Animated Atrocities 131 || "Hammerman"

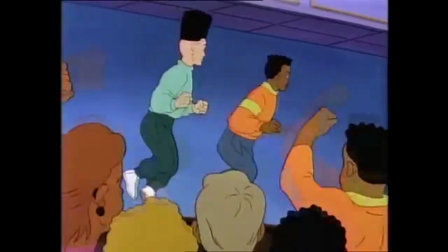247s
Not the absolute worst, I think the rampant gross-out takes that cake. But this was a pretty big one in the early 90s.
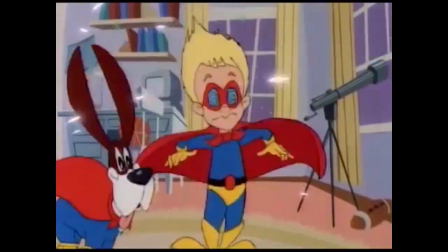254s
With the New Kids on the Block cartoon, Wish Kid, the Macaulay Culkin cartoon,
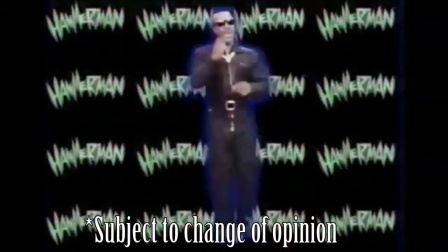259s
Pro Stars, or the worst of them all, Hammerman. I've talked about this show before, or rather its theme song.
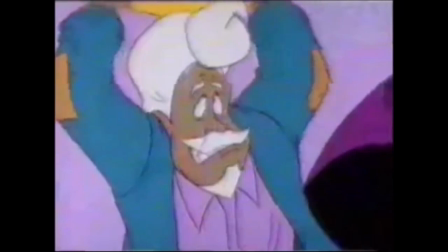266s
It popped up on my worst theme songs of all time list. I had some very harsh words to say about it.
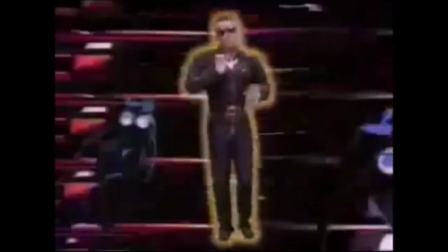271s
It goes on for a minute too long with an anemic beat and useless lyrics that do not flow. The sad part is that the theme might be the best part about the show.
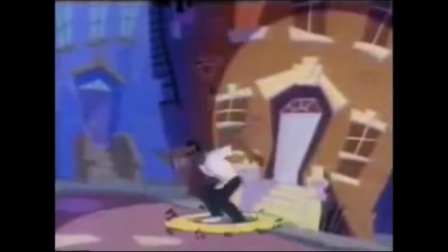279s
One thing I want you to notice in particular is the animation. Here's what the animation looks like in the actual show.
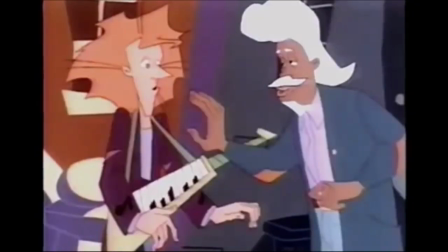287s Not bad, Ludwig. Our first batch of Marmite
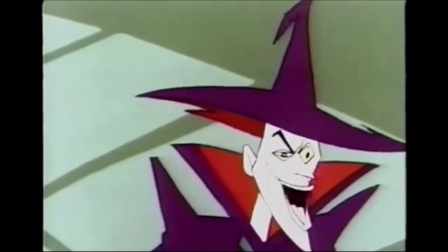294s Meister's malicious, multicolored, mayhem-making paint potion. Well, if I can't have superpowers, I better have a super plan.
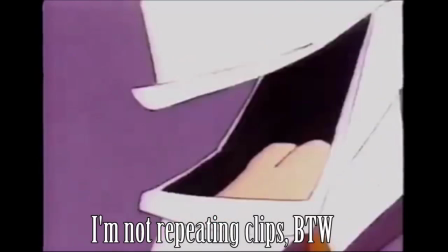302s
No, the video is not skipping. It's actually animated like this at 2 frames per second.
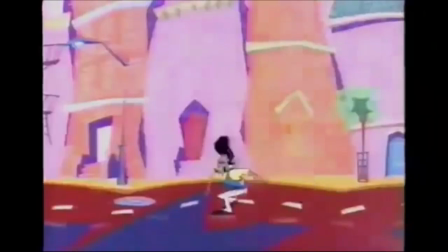307s
I don't know why it looks like this, or who thought it would be a good idea. The intro must have been animated by a different company, because I could swear this show doesn't use in-betweens.
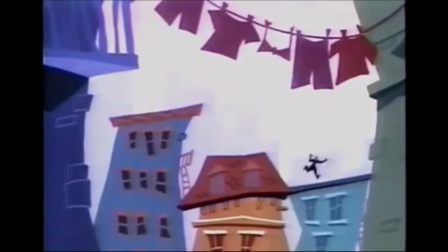316s
And if you want to know why those are important, this is more or less what your animation looks like without in-betweens.
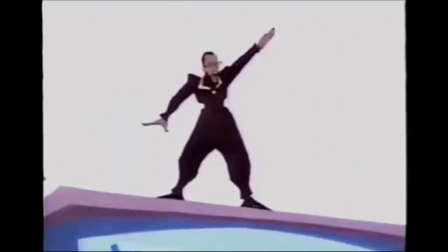321s
Besides his songs, MC Hammer is famous for blowing through a fortune of $30 million and ending up about $18 million in debt.
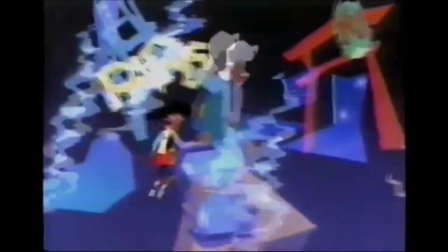328s
You'd think that he would have spent a little bit more of that making this animation, animate.
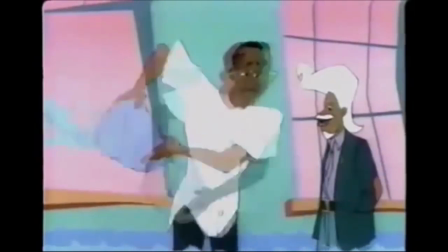334s
I know what you're thinking. I review a lot of cartoons with bad or low quality animation, and the complaint is getting old.
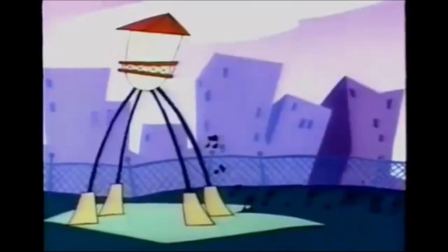339s
But it's actually a very important complaint here. The show is filled with dancing and things grooving to the beat.
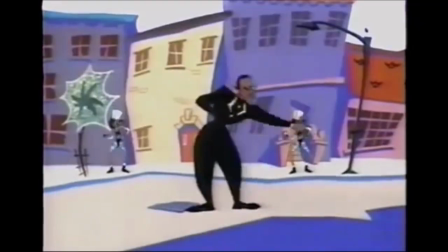346s
It begs to be animated fluidly and be energetic. You see it from the very first scene in the cartoon with everyone playing music.
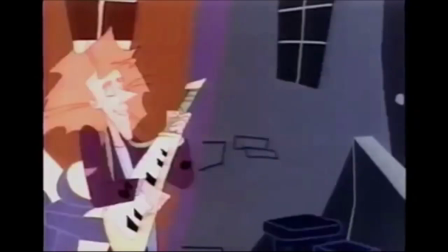354s
But let's see if the show finds a way to get around this painful problem.
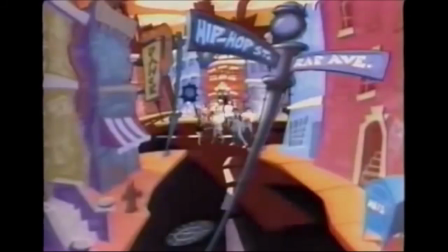357s
After a near goddamn minute and a half of the introduction, the show starts, with MC Hammer talking to some kids.
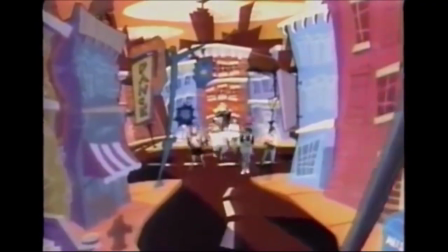364s
If I didn't know any better, I'd say that the show is under the delusion that it was trying to be Fat Albert and the Cosby Kids.
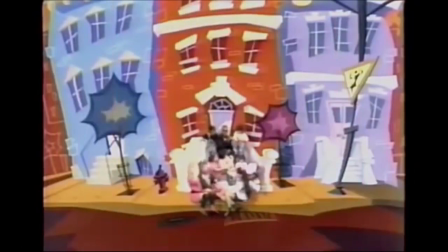369s
Like the intro, this goes on for far longer than it should. Another full minute.
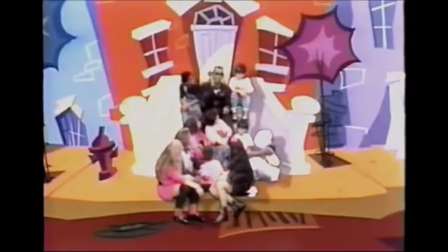373s
The show might be a half hour long, but stalling 2.5 minutes to get to it does not make a good first impression.
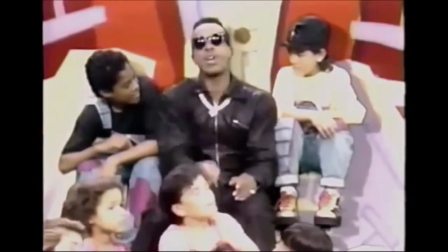379s
Then again, everything about this intro gives off the worst impression possible, short of directly insulting the audience.
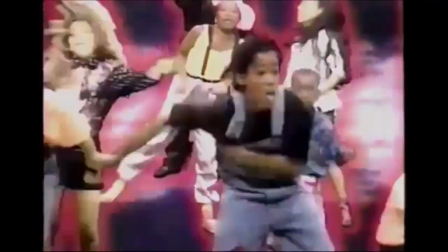384s
It goes on spoiling not just the moral, like the kids are idiots and wouldn't be able to get that on their own, but it also goes on to spoil the whole goddamn plot.
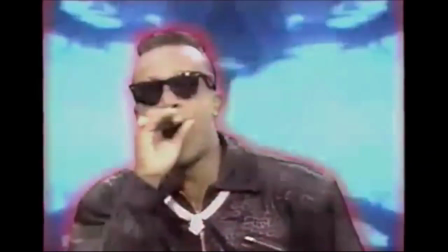392s
I complain, but that would have saved me like 20 whole minutes if I didn't have to watch the rest of this to review it. I get what they're trying to do, drop excitement for what's going to happen, but it just doesn't work. It ends up redundant at best, and I'm not going to waste any more time on it.
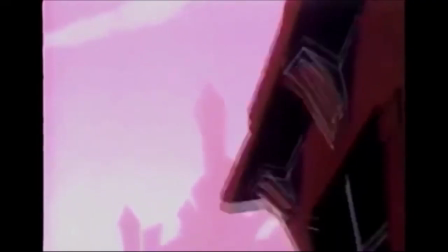406s
We start, and as mentioned prior, 5 seconds in and the animation is already annoying me.
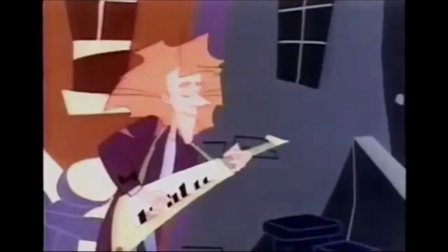410s
A guy named Ludwig is playing a keyboard guitar when Gramps comes in and shows him how it's done.
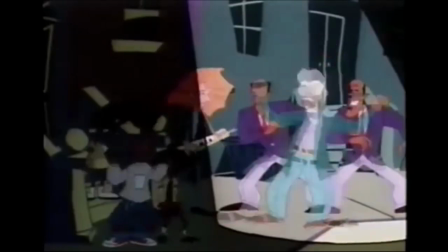416s I sing better in the spotlight. You rap me, it's fine, but get a load of me.
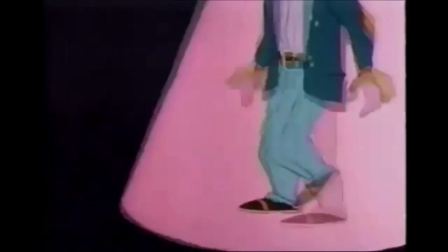424s Back in my day, we could really play.
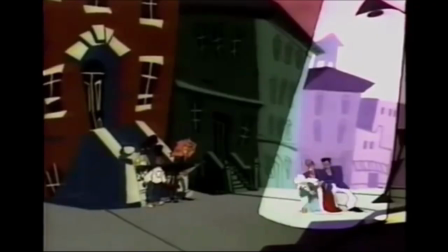427s Do the grams, do the grams, do the grams.
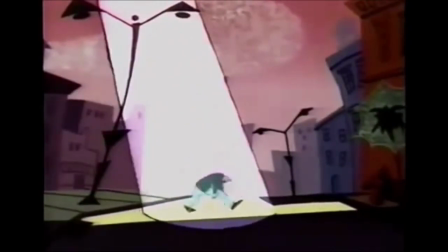433s Wait, there's more. I may be old, but my feet are cold. Do the
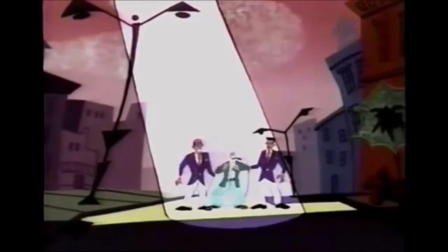442s grams.
This is the first scene in the show and I have literally no idea what just happened. And that's after listening to Hammer spoil the entire plot of the episode, and the show's intro, filling up 3 novels worth of backstory. I don't know if it's bad writing or bad animation. I get that they're trying to show that Gramps is badass or something,
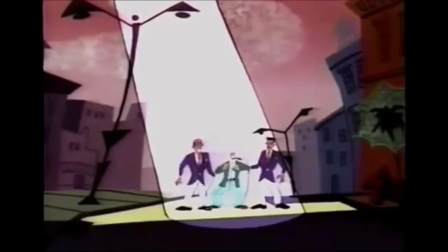460s
but when his dance is 1 frame of animation that's flipped for the only other frame, it's kind of hard to get that idea. It doesn't feel like a cartoon, it feels like an animatic. Just a bunch of storyboards with audio played over it. I wouldn't be surprised if that's actually the case. On top of that, Ludwig is a useless character.
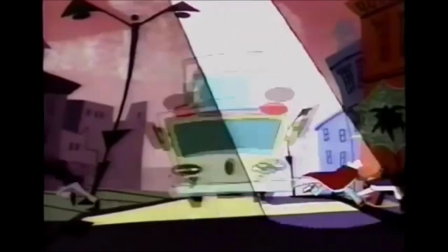476s
He doesn't need to be here. In fact, I don't know why he is. A fire truck goes speeding by, rendering this entire scene pointless.
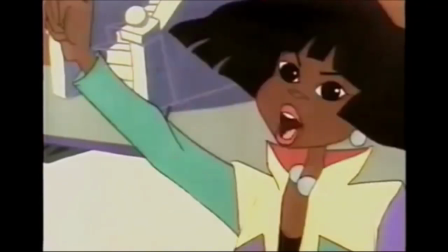483s No time for dancing, Gramps. We gotta move. The library's burning up. How do you know that?
All we saw is a fire truck heading somewhere in a very large city. How does she know that it's specifically the library on fire?